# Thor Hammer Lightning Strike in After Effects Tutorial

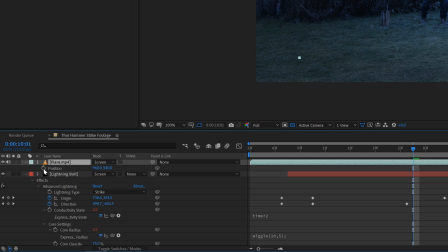506s
Then I'm going to press P on the keyboard for the position of that layer, and then alt click on the stopwatch for the position. I'm going to link this to the original value of the lightning effect. Also trim this layer where the lightning starts.
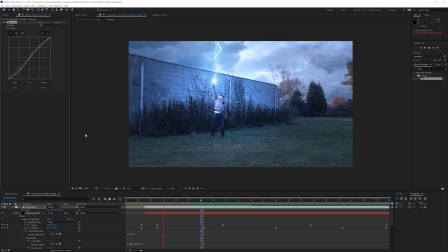518s
Next, let's take a look on how to create the lightning in the sky.
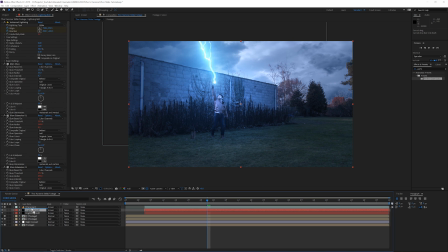521s
I'm going to duplicate my lightning effect so we don't have to start over from scratch and put it on the top.
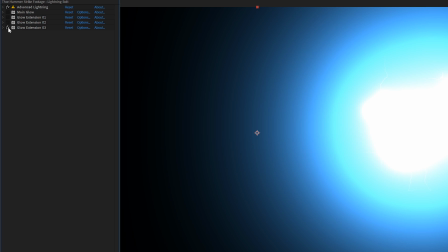527s
Solo it for now so we can concentrate on that layer and disable all the glow effects and change the lightning type to breaking.
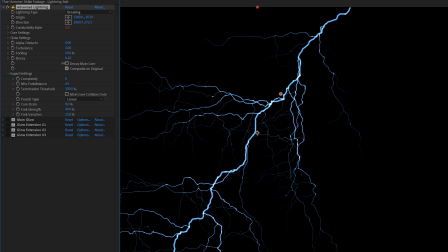534s
Play with the forking and decay to get your desired results and animate the origin and direction to get some variation in it.
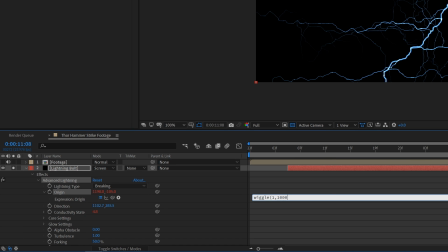542s
I'm again going to use the wiggle expression to both the origin and direction because I'm just too lazy to animate them.
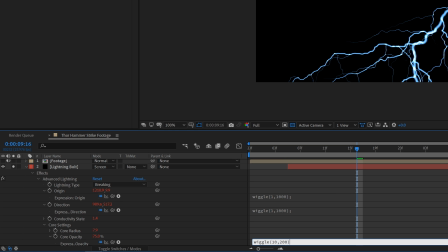548s
Then I'm going into the core settings and also add a wiggle expression to the opacity so that the lightning flickers on and off and isn't constant.
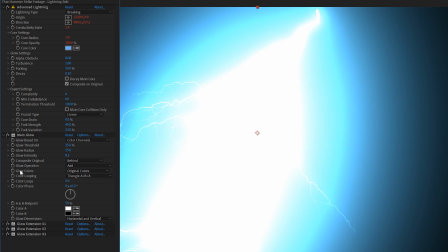556s
Now let's enable the glow effects again and adjust the settings.
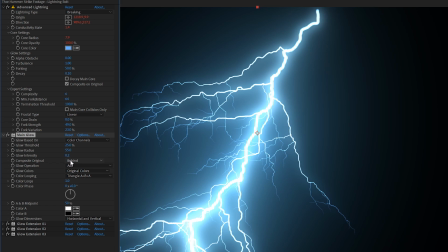560s
As there is way more lightning than before, the glow is going to be way too intense, so lower it a bit until you're satisfied.
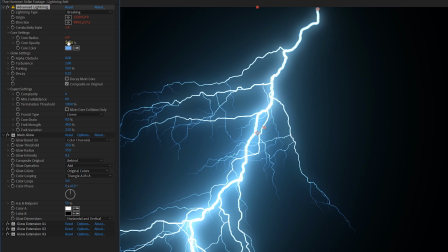567s
You can still dive in the core thickness and the color to get different kind of results,
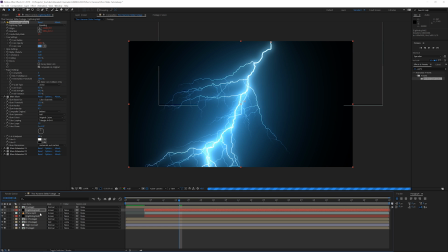572s
so really play around with that, and then you can unsolo that layer, pre-compose it so we have that separate.
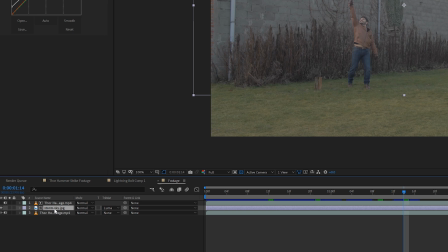577s
Then I'm going to jump into the composition of my footage where we keyed out the sky. I'm going to copy the luma mat that we created and paste it back in our main composition.
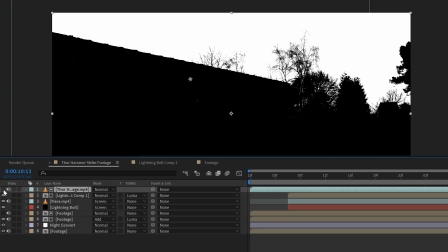587s
Put that above the latest lightning composition that we just created and change the lightning layer to again luma mat so that the lightning only appears in the sky. Adjust the timing of the lightning layer to your preferences and again trim it to where the lightning begins, and voila! Next, let's finalize our clip with some minor details that will enhance our look a
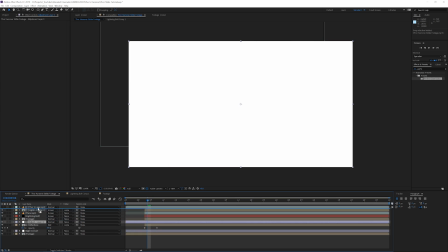606s
lot. add an adjustment layer on the top and create an ellipse mask tool by just double clicking on that.
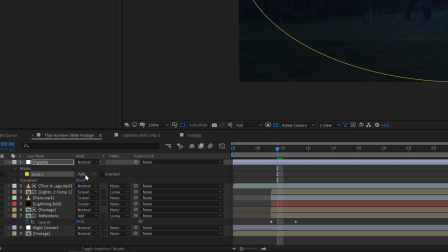612s
Then subtract that mask and feather it a bit.
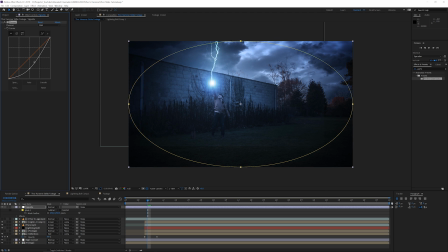617s
Here we are going to apply a curves adjustment and bring down the intensity.
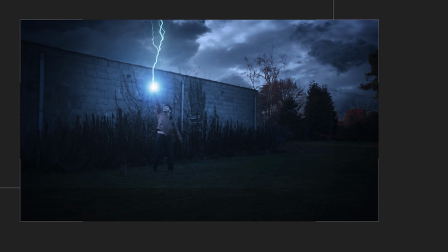621s
This will create some kind of vignette on the edges and make the edges darker. Once you've done that, we really want to emphasize the power of the lightning when I put the hammer in the air and get the first lightning strike going. To do that, we want to add a subtle camera shake effect, and I'm going to be using TC Shake, which is a preset from our Epic Transitions pack.
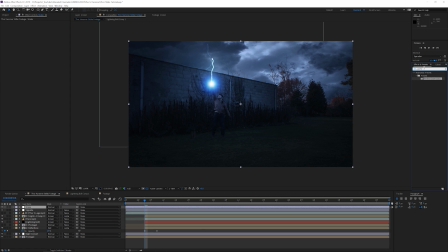641s
If you don't have that, you will find a ton of tutorials on how to add shake to your footage online. Again, this you do on a new adjustment layer.
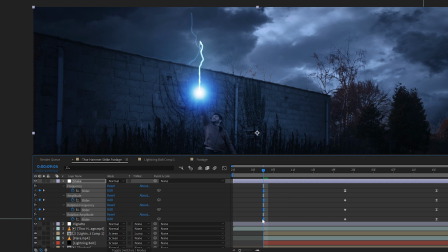648s
For the TC Shake, bring the first keyframe right before the effect happens and then bring the center keyframe to the position where the effect starts. Then the last keyframe just makes it fade out. Change the settings to your preferences and boom, we have the shake to really show how much power is in this shot.
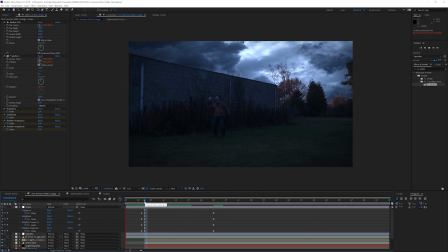665s
And okay, we're done, but for the serious people here, we can now export this clip to Premiere Pro and import it in a timeline.
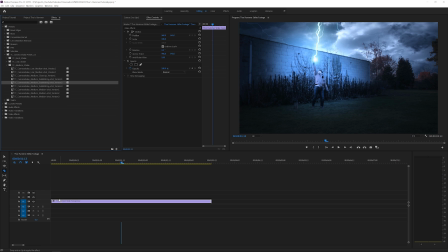673s
Here I want to add our camera shake preset, which is recorded from real organic camera movement, to give this shot a little bit more detail and depth.
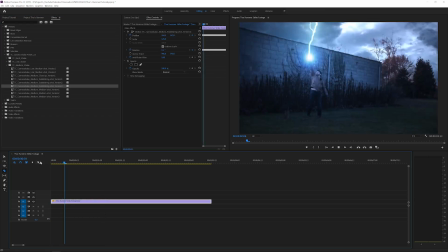681s
This will make it look so much more advanced, and voila, we're done. If you want to add sound effects, all I did was I used the trailer track from Epidemic Sound and sound effects from their website as well,
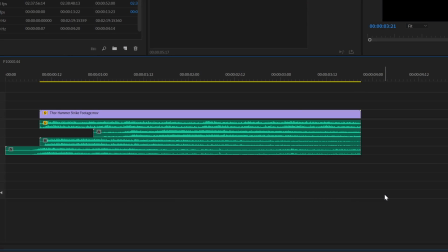697s
so everything that I got from sound is all from Epidemic Sound. And if you click on the link in the description below, you can actually use Epidemic Sound 30 days for free. So if that's not a great deal, I just don't know it anymore. So now you will be able to finish this project entirely with some awesome sound, and that's basically it for this video. I hope you enjoyed it. If you did, give this video a like. Also, be sure to subscribe to this channel for more, and definitely hit the notification bell so you get notified when I upload a new video. And also check out our website. We have a bunch to offer for any kind of digital creative. And if you buy something from our website, it really helps to support this channel and create more awesome content. And apart from that, I hope to see you guys in the next one. Goodbye.